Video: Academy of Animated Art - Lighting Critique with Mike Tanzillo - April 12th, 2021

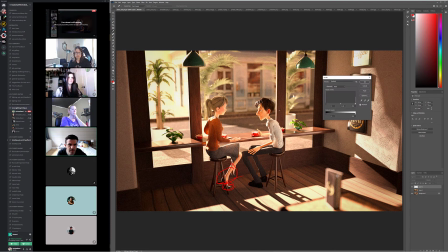[20:45]
see something. Oh, not that. I wonder if...
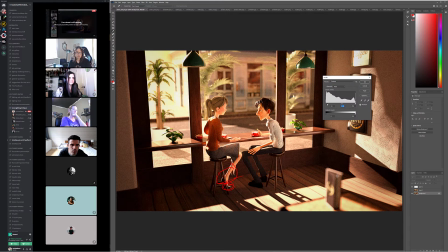[20:56]
guess it's okay. I wonder if like it is maybe a little bit lifted in the white points. Again, this is just pulling down that black value just a touch. I mean, because I like how bright and airy it feels and like lots of light bouncing around,
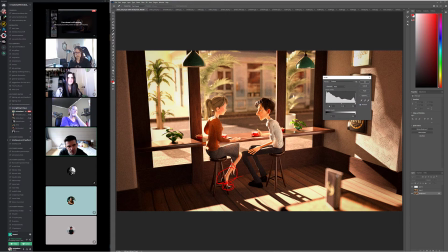[21:15]
but I do want to just pull those dark values just a touch more. And I would like to see this one at a higher resolution because I do want to see what
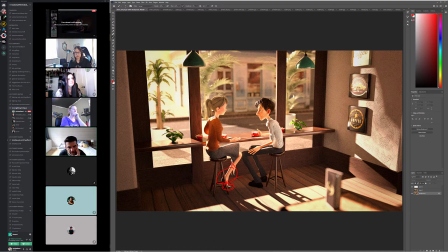[21:29]
the character's faces seem good, but I want to see his eyes. And I'm worried about some of these values getting too bright around the nose and stuff. But, yeah, I think that's okay.
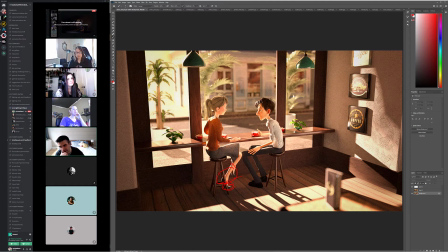[21:45]
I wonder, too, and we did this on Holly's animated shot, if it wouldn't benefit us to darken the road so it's more like a darker asphalt. Because, like, looking tonality outside the window, like the building, this road, the sidewalk, it all feels kind of similar.
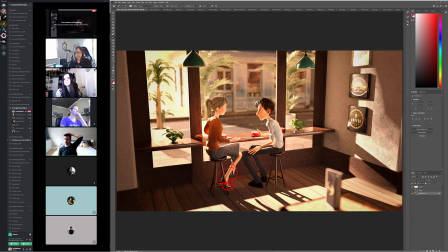[22:05]
And I just kind of want to separate those out a little bit. And I think that darkening the road could help. But yeah, but that's coming together well. All right.
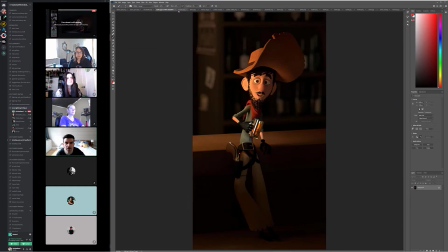[22:17]
And next up we have Ayako. So I think this is good.
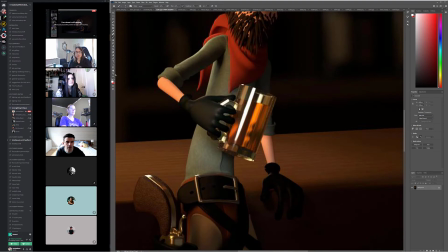[22:21]
The only things I would change would be, I think the eyes are coming out more strongly now.
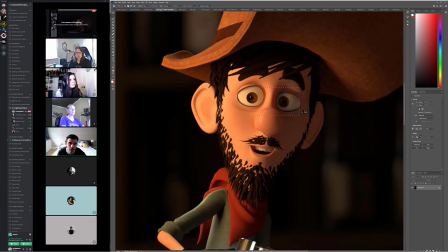[22:27]
I would push them even more. And then let's do two things here.
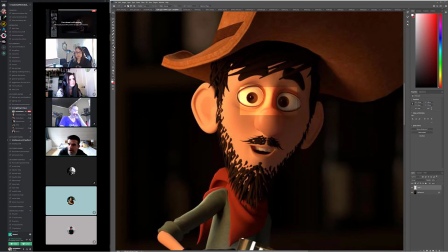[22:41]
Do this for one. Again, I'm just looking at the eye, the iris. I was adjusting those. Kind of a little bit brighter. And then for the eye dings, I would just make them,
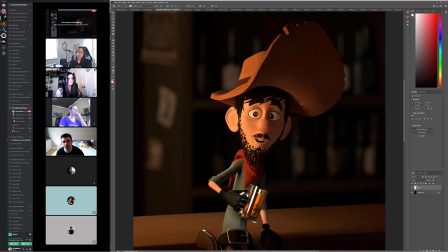[23:03]
it's a little big, but slightly bigger, just so they read a little bit more strongly at that level.
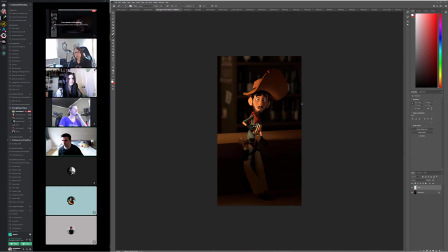[23:08]
Because again, if you think about it being like a broad window, that would be reflecting the light in. I think making it a little bit bigger would be good. So bigger, and I didn't do it, but like a little bit warm too. A little bit on the warm side. But overall, that's great.
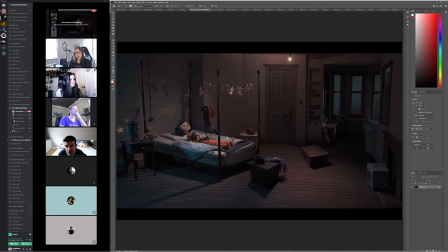[23:20]
All right, Felicia, welcome. So this is your first assignment. This is your reference. This is Coraline. And the one thing I want you to work on for the next iteration is the overall luminosity. So if we look at this, we're going to do a quick comparison between this and your reference.
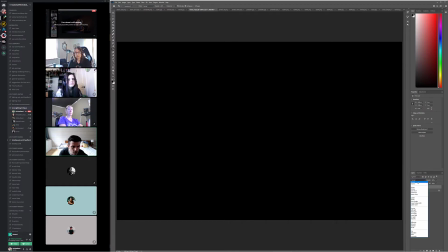[23:38]
And this is how we check luminosity in Photoshop or really anywhere. We take a black constant over top of everything.
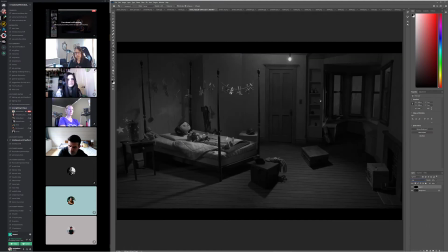[23:45]
You mix it using the color mixer. And we'll do it to this one, and we'll do it to yours as well.
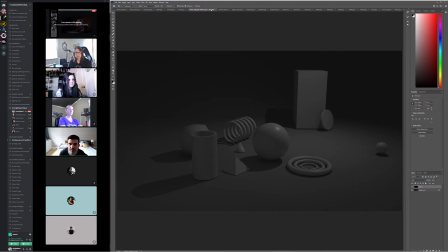[23:54]
And one of the things that we start to see is these brighter values,
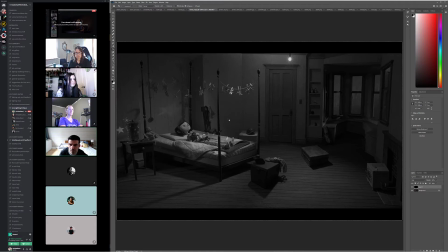[23:58]
like around her on the bed and around the light bulb, because again, those are kind of our two focal points when we're looking. Like if you squint at the image in its original, like your eye kind of goes to her and kind of goes to this bulb. And I think, and it's because they're slightly brighter than everything else around it.
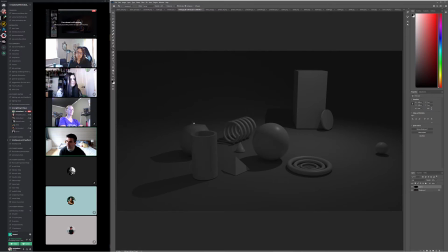[24:14]
In here, everything is a little bit more tonality, similarly tonal. Is that right? No, that's not how you say that. There's the tonality on them are similar. Like basically, I just want to make something a little bit brighter than something else. So if we just like take, you know,
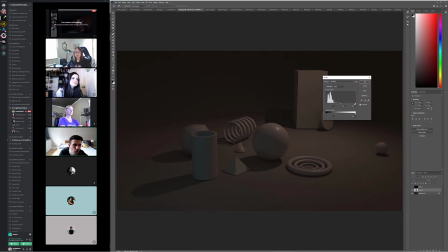[24:35]
the light here in the middle, and we just like brighten up the spotlight in here. I'm doing it in the comp, but you would do this in the light.
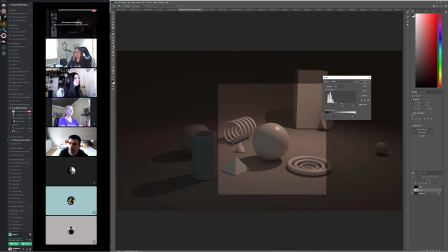[24:41]
And then,